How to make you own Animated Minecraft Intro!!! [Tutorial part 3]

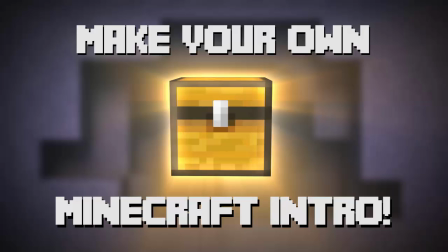[0:00]
Hey guys and welcome back to the very last episode in our 3 part tutorial series on how to make your very own animated Minecraft intro.
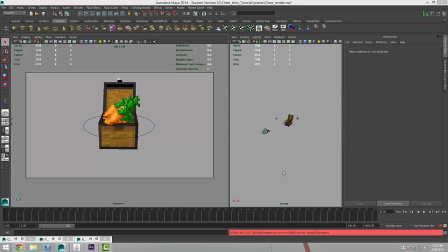[0:08]
So this is the last part, this is actually going to be relatively quick. This is going to involve us rendering out these images and we'll stitch together our final composition in After Effects or you can use Final Cut or any program that allows you to import an image sequence.
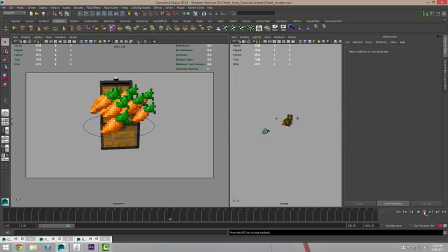[0:27]
so we've got our animation I'm just going to review that we've got our chest and our carrots particles coming out and that's all looking good so this is over a 100 frame range and with rendering I'm going to go and click on the clapper board icon with these two dots next to it
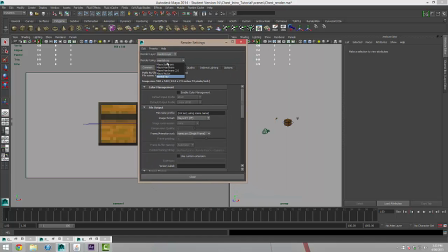[0:44]
it's going to bring up my render settings and I'm going to change this over from the Maya software render to mental ray and I'm going to change the image format to targa and I'm going to change the frame extension to
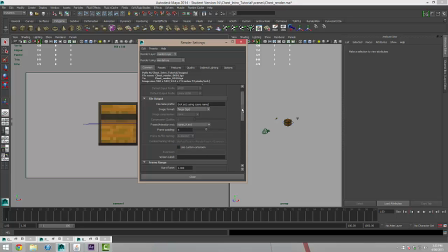[1:00]
name underscore number dot extension and then I'm going to start frame is going to be one and the end frame is going to be 100 that's where our animation finishes renderable camera is going to be our camera one that's this view here that we've created and the final size I think I'll go for a HD
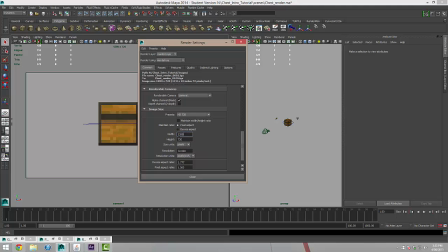[1:20]
720 by 1280 so we'll just leave that as is
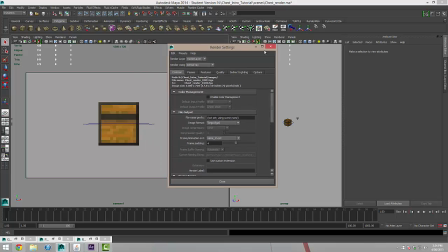[1:24]
and most that's looking good so we can come in here and we'll click on our camera
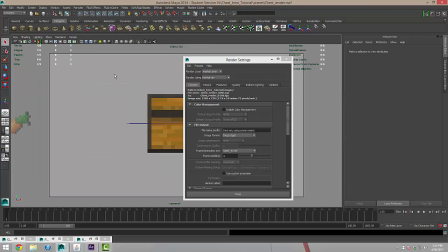[1:32]
view here and I'm just going to press the space bar while my mouse is in this side of the screen and that's going to enlarge the view so it's full screen and I'm going to click the
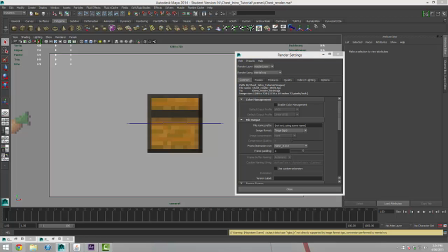[1:39]
single clapper board here which will render out the frame for me and so this is what I've got so far so not particularly interesting at the
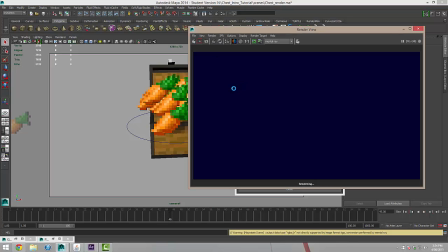[1:48]
moment I'm going to go through and just open this up so I can have a look at my carrot textures as well ah so this is a
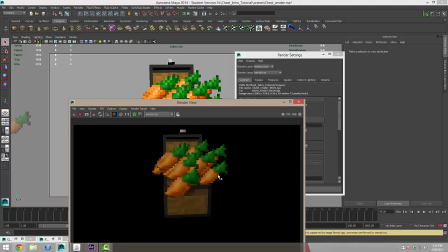[1:56]
bit of a problem we need to fix so what we're going to do is the reason this is happening is because the file textures for these carrots are so low resolution they're only 16 by 16 pixels and so the rendering engine is actually filtering them and normally that's what we want but for
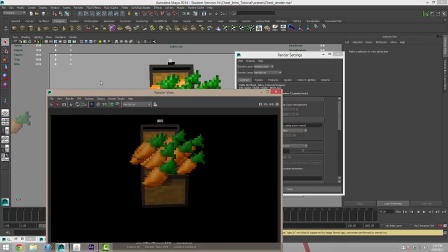[2:14]
Minecraft we really want to stay true to the pixel the pixel look so we're
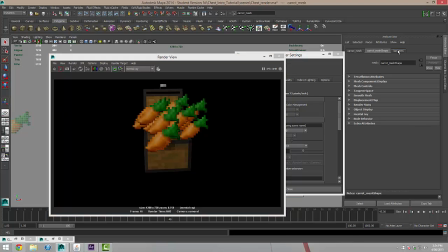[2:19]
going to grab I'll just select my carrot and then over here in our Lambert 5 I'm going to actually rename this to carrot underscore texture forgot to do that earlier if I click on this black button this is
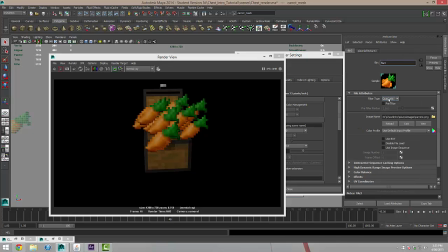[2:34]
going to send me through to the input connections and you can see at the top here there's a filter type and I'm going to change this from quadratic to off and
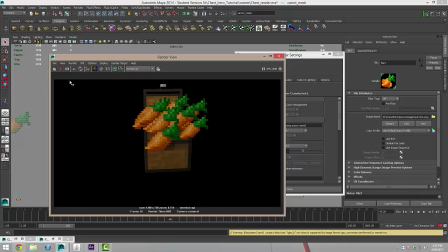[2:42]
if I click the clapper board again it's render and I'm hoping this looks a lot better so now that that's looking better
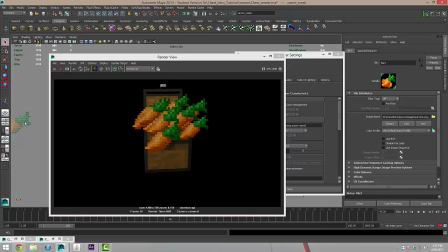[2:51]
the overall scene looks a little bit too dark to me so I'm gonna go back to my carrot and then underneath the color we have an ambient color and that's actually going to boost the overall brightness so I'm to change this to about half of the way through and I'm just going to
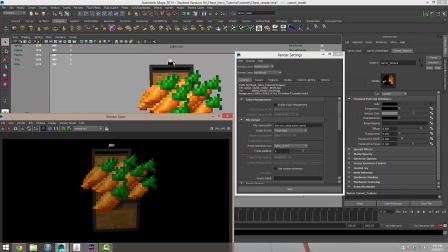[3:09]
pull this to the side and I'm going to select my chest as well and I'm going to change the chest texture to about halfway through on the ambient and also the lock texture to halfway through. There is one other thing and that is the color of our rim, Lambert 4.